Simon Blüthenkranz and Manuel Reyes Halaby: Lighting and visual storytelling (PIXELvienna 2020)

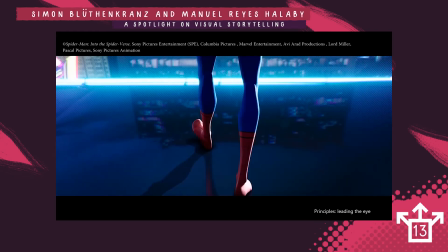734s
This is I think from the trailer from Spider-Verse, and this is really well made, because they actually switch up the way how they separate the character from the background.
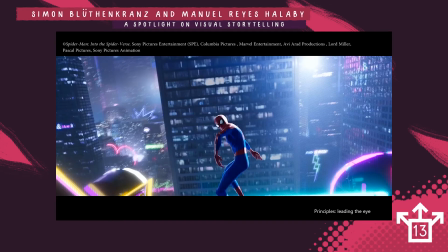748s
So you actually always have the focus on the character. So in this case, we have this really, really bright rim light on him. So you really can't, he's the brightest point in the image. You really can't do anything except look at him, because he's the most contrasted point in the image.
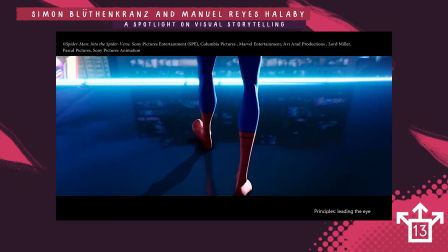765s
He's the brightest. But as the shot progresses,
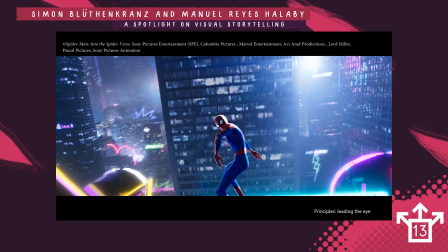769s
also you see all this detailed background, but you still look at Spider-Man because he's the most contrasted. So he has this really harsh rim light, but he also has these dark tones in there.
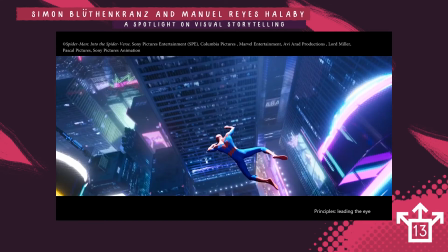783s
Then he jumps and jumps. He's still the brightest object.
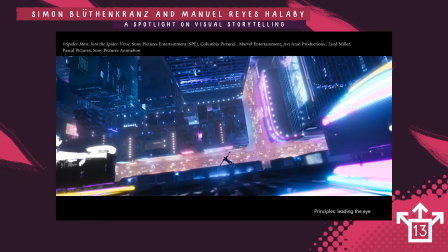787s
But then at the end of this shot, you actually have Spider-Man, the darkest part of the image, and the background is actually much brighter, which helps him pop off. And Spider-Man is kind of a silhouette.
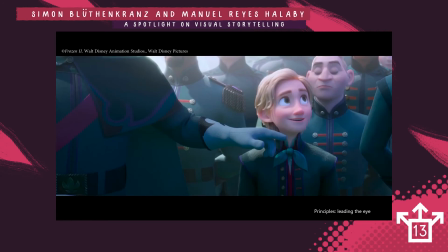804s
In this case, it's also really interesting what they have done with this shot in Frozen. When you look at this image, he is way more saturated
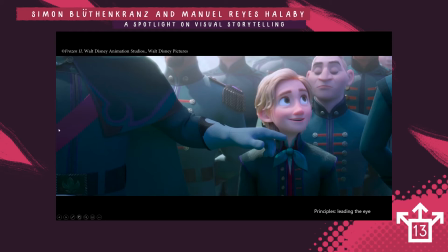817s
and way brighter than anyone here in this image, which is totally fake, of course, because this wouldn't happen really. Like, he is really desaturated and he has all his saturation and is really bright.
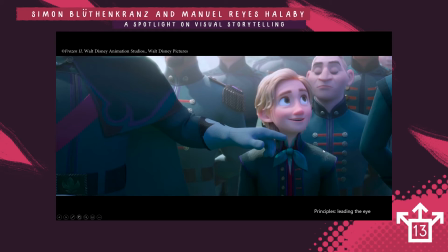831s
But that way you look at him, and that's what the creators of the movie and the artists of the movie wanted you to. You don't look at him, you don't look at the background characters, you look at this character, because he's the brightest, he's the most contrasted, and he's the most saturated point of the image.
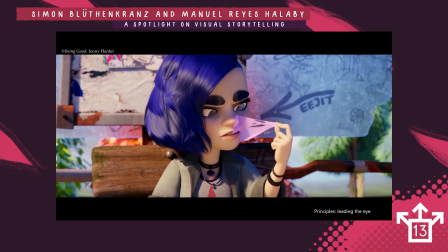853s
This is an example from Being Good that I actually lit. And in this case, I used the same techniques as we just saw. I wanted you to look at the gum and the character moment that she just has with her expression.
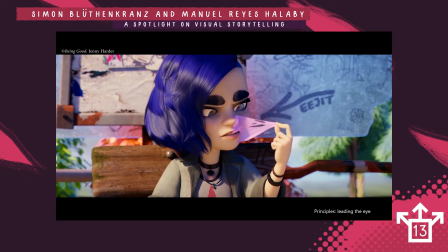870s
So what I did, I made the brightest part in the image the gum and the expression of the characters. So you look at the gum. In this case, you have the same thing.
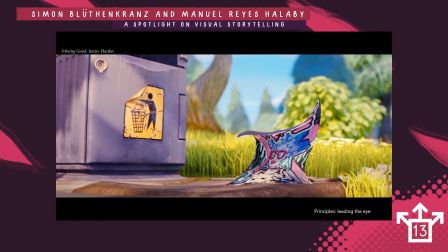881s
I put a spotlight on the character, so he is also the brightest point in the image. And also, what also helps in this shot is that the color difference in the background, the background is much more cool and has green and blue tones and cyan tones.
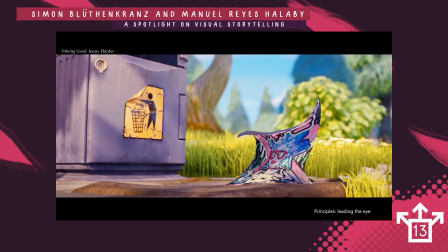900s
And then you have the purple tones in the foreground, which let them pop off the background.
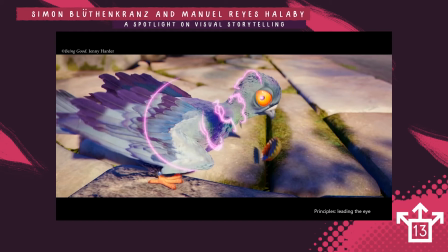908s
In this shot, I used gobos, and we used gobos throughout the whole movie to lead the eye. And gobos are basically objects that block the light.
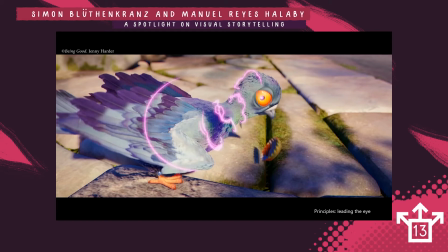922s
And so if you just put some objects that block light, it's called a gobo. It can also be called a cookie. There are many names for it, but let's just stick with gobo for now.
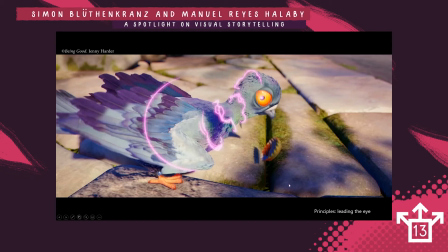935s
And that way you really, with this gobo here and the gobos behind him, you really look at the camera, at the character.
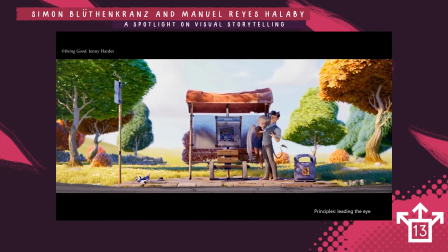943s
Here I also used gobos to just shape the environment a bit. I didn't really use it to lead the viewer's eye. At the beginning of the shot, you see a bus, and I led the viewer's eye to the bus.
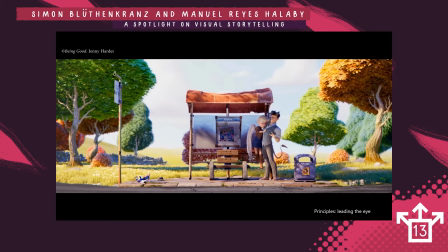960s
So in this case, it's more or less just shaping.
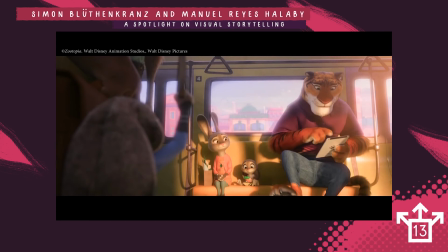965s
But you can also use gobos in a more storytelling way. In this case, in Zootopia, they used gobos to tell a story, and they did it really well.